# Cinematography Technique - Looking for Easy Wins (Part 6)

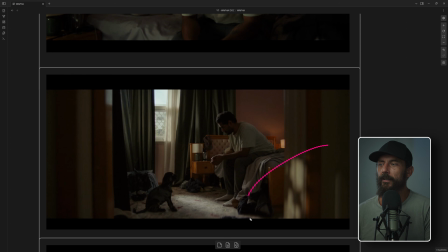(16:29)
Because that doesn't mix things up. It just looks flat then. We put a little gobo in it, you defocus the gobo, and you're laughing, right? We're just trying to get a little bit of an edge there. And you're like, well, it doesn't make any sense. Where's it coming from? Nobody cares.
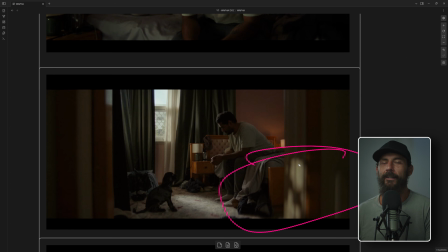(16:45)
And in fact, when you're on set, nobody cares about this thing. This little thing, you're going to have to add at the last second as, you know, they're not happy with the color of the socks or something, right? This is like your last little 7 minutes. Ooh, I got an idea. Rather than have it look like, don't look at any of this.
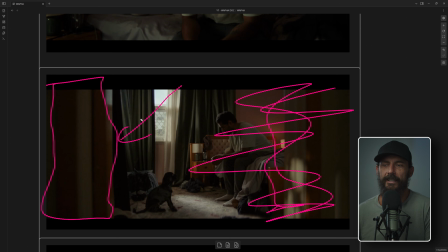(17:01)
Look at this thing here. Is that exciting? I mean, it passes, right? It's a door frame. It's exposed. It's not going to distract from where we want everybody to look, right? That's the job of the cinematographer. We got to guide people's vision. This is on screen for, I don't know, 75 frames.
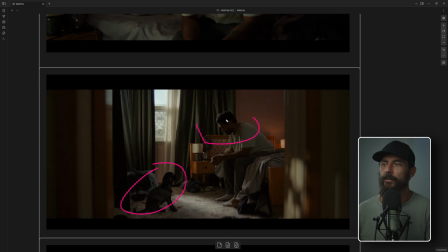(17:21)
We've got 3 seconds to show them. Puppy, dude, not having a good time. We don't want them looking over here. Like, we want to force them that way. So, is this okay? Yeah. Is this better? In my mind, it is. It's also fun. That's what's fun. It's like, I got a little harebrained idea.
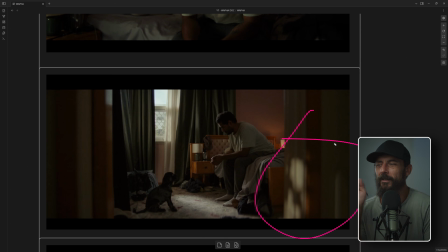(17:40)
And then everybody at the camera, when you do this, when you say, ooh, I got a little idea, everybody's like, oh, damn it. Like, more work. We're going to have to bring out more kit. And you're like, yeah. What if we do, and it's very important, right?
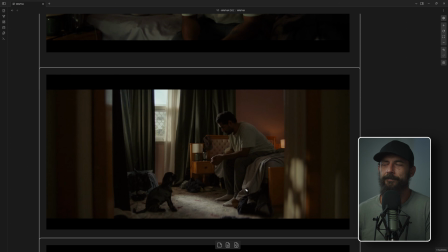(17:56)
The delivery of how you do this, very important to the crew. You have to say, could we try? I don't know. You know, again, call me crazy. Have you got anything on the truck that'll do like a little slash here? Just a little slash.
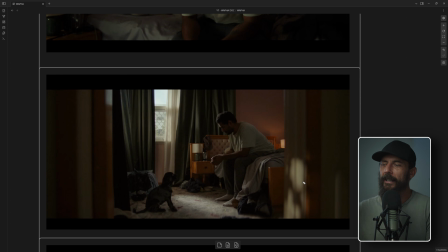(18:11)
That's a much better delivery than going, hey, somebody get me the P60 and we're going to slash it across the wall there. And people are like, well, this dude's a bit gruff. It's not even going to look that nice, right? You got nobody on your side at that point. You want the person to go, I think I do have something like that.
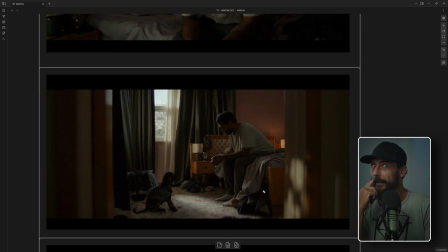(18:30)
And you're like, okay, bring it out. And then you're looking like side eye. Like, hold on, did they bring out the P60? Or like, I'm just making that number up. I have no idea if that's the actual lamp. Did they bring out the thing that I was thinking? If they bring out the thing that you're thinking, then you go like, whoa, like, what's this?
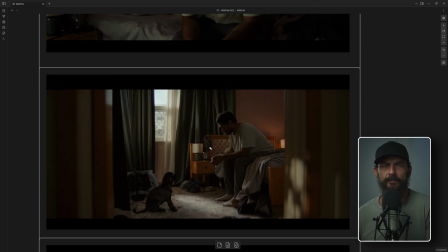(18:45)
This is cool. If they bring out another thing, you're like, you know, side eye is like, this is not going to work. Like, I'm going to have to, how quickly do I tell them that whatever they're doing is not right? Anyway, just something to think about. That's the little bit that you add, just a little sparkle. Again, curtains are good because we can just pull these shut.
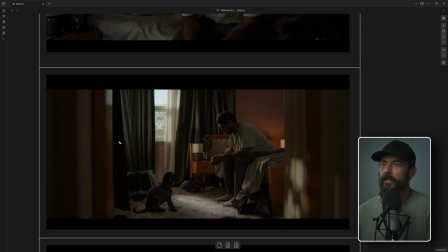(19:03)
This was a bit of a bummer. We couldn't schedule this, or the orientation of the road. It would have been nicer to get this in backlight out there. So it wasn't completely front lit, but this just goes to show you the dynamic range of the camera is crazy.
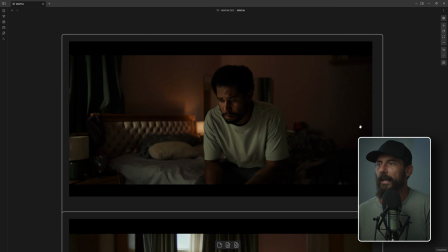(19:16)
Okay, we come into the next shot, and now you can see, like, look how much darker we have gone from here,
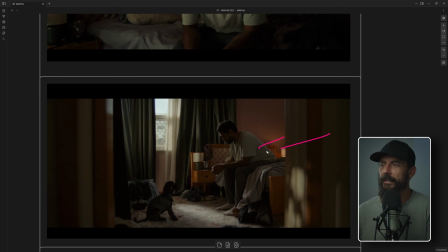(19:22)
really filly in the wide, really, really, really filly. It would have been cool to take that down more. We're just too far away from the wall. There's too much illumination happening here. We can't get enough level. How do you get enough level? Like, if you were going to do this, we need more level out of the M40, right?
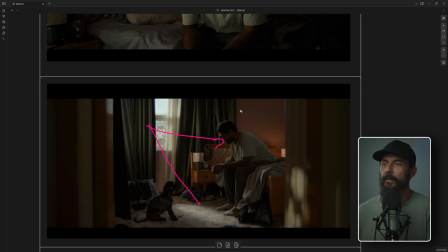(19:39)
Because if we have more level here on the ground and on him, then we can stop down in the room, which kills the ambient. Okay, this is why when you have bigger lights, you get further separation, or it's easier to do that.
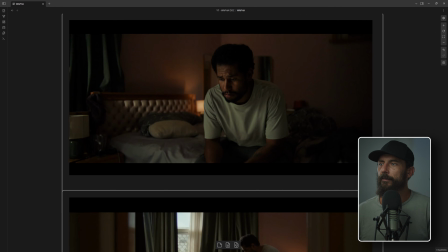(19:54)
When we come up, look at the difference between fill. Now we've gone way darker.
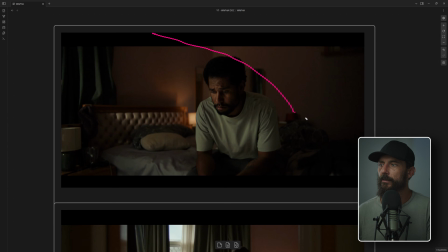(19:59)
And now we're still pumping up that LED over there to give us like this amount of illuminance over here. And you're like, well, it doesn't feel like much. Yeah, it doesn't feel like much. Well, why doesn't it feel like it doesn't? It just feels like it's natural ambient.
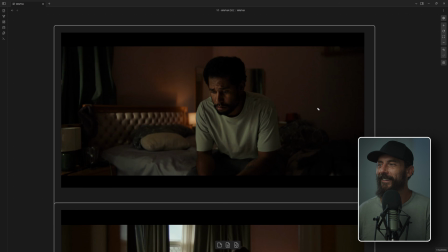(20:17)
That's the point. You shouldn't feel that there's a lamp over there. You should just be like, oh, it's just like the light has just carried perfectly enough to illuminate the entire room. Yeah. Anyway, here, 4x frame, can't see the light that's coming through the window. In it comes on him.
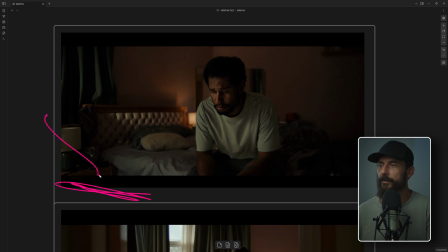(20:35)
We've got a little poly on the ground to wrap some of that light that was hitting the ground over to this cheek. And then we just take his body and we arrange it, like we angle it. So he's not looking this way anymore. He's looking this way. And that gets the light around a little bit more.
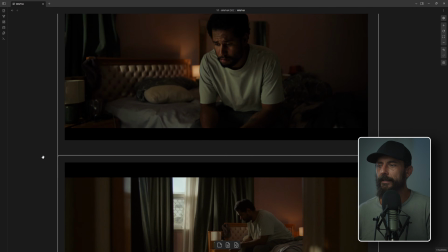(20:50)
And can you tell the difference? Don't lie. You can't tell the orientation is different between there and there.
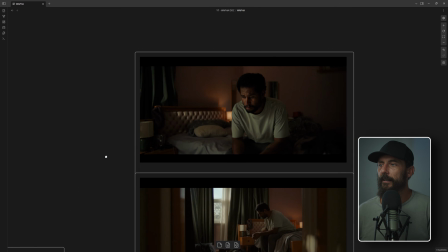(20:56)
You just cannot. I know you can't. If you can, good for you. Okay, then we do the close-up.
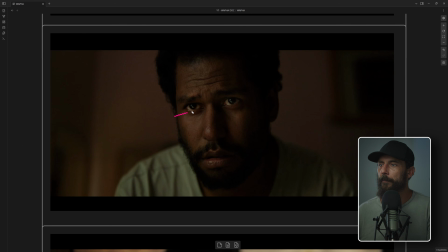(21:01)
Same angle. Super, super easy. Now you see where that poly is. That's the poly is the eye light on the ground. This is the window. So we've got two. Is it cool that there's two? Meh. I would prefer one, right? It's kind of weird that there's two. But these are the decisions that you make on the day. You see how much blob there is here.
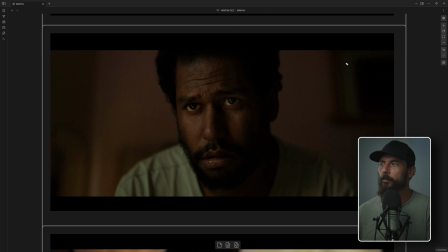(21:21)
Like, you don't have to care at all about there. It's just about finding some level. Would it be cool with more like hotspots? Yeah, but we got the shape. We got the shape right, which is all you want. And again, here, this is just, we haven't changed anything outside because changing stuff outside takes time.
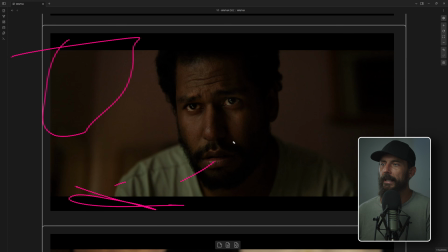(21:36)
We put in 4x frame. We put in poly on the ground to add the wrap. We changed his angle and we put up floppies.
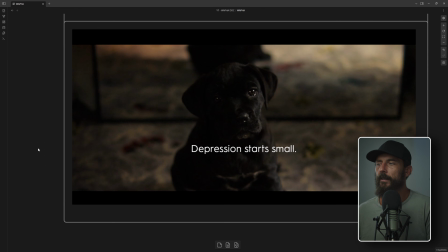(21:42)
That's it. And finally, we do the reverse for the dog. Now, reverse for the dog, the only thing we change here, besides putting in, you know, the dog pup light for the eyes, is we've changed the shape on the ground.
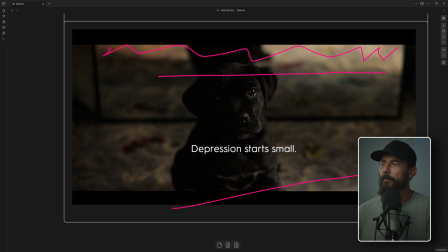(21:58)
This is the mirror behind him. We've changed the direction on the ground light.
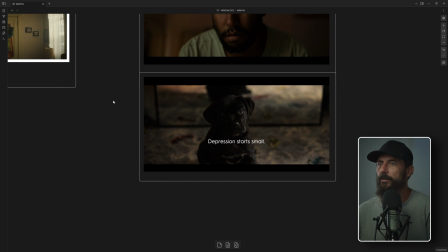(22:04)
And how did we do that? You just said don't change anything outside. Correct, right?
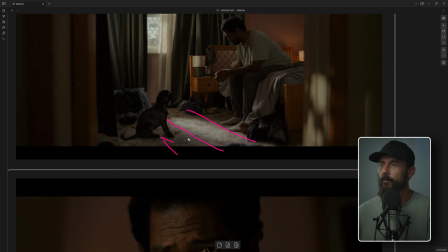(22:09)
Like, see where this is way in front of the dog, which, by the way, we did this shot, just so you know.
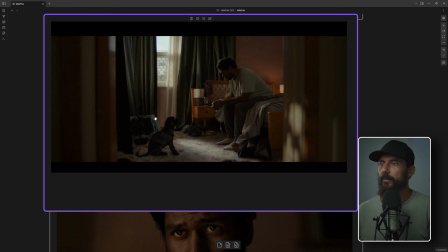(22:16)
We did this shot as a plate, right? Because very hard to get the dog to just sit there. It's a puppy, doesn't know what's going on. So we don't move the camera. We do all of his action, get his performance perfect. We come in, you set the dog up, look him that way, and boom, then you comp it on top. You can see how much level they're trying to pump at that dog too.
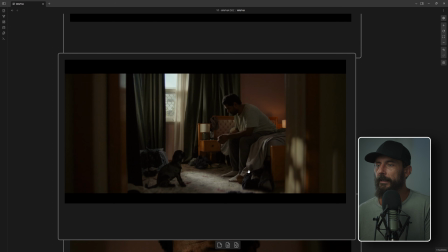(22:36)
Anyway, what was I talking about? Oh, I'm talking about this slash. So this slash there, we don't have to change anything outside. All we do is we take these curtains, push them back that way. That brings this line from there to now here, and then we can see it in the mirror.
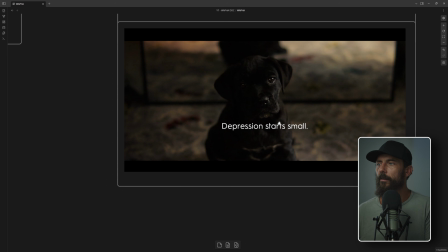(22:50)
We adjust the depth of the dog accordingly, and you got yourself a little shot there. Is it that easy? Yeah. I mean, what, took 15 minutes to explain, to do one shot? I don't know, I shouldn't have to explain that again, right? You've already got it. In your little brain, you now have that system. You can go out there and do it too. Will you? Probably not, right? Slightly easier said than done. On the day, you're gonna have to remember all this stuff. Somebody's gonna say it doesn't look nice. You're gonna internally start crying. Panic will set in. While I'll just be here, laughing, internally, like always. Okay, that's gonna do it for this one. Many thanks. We'll see you in the next one. Goodbye.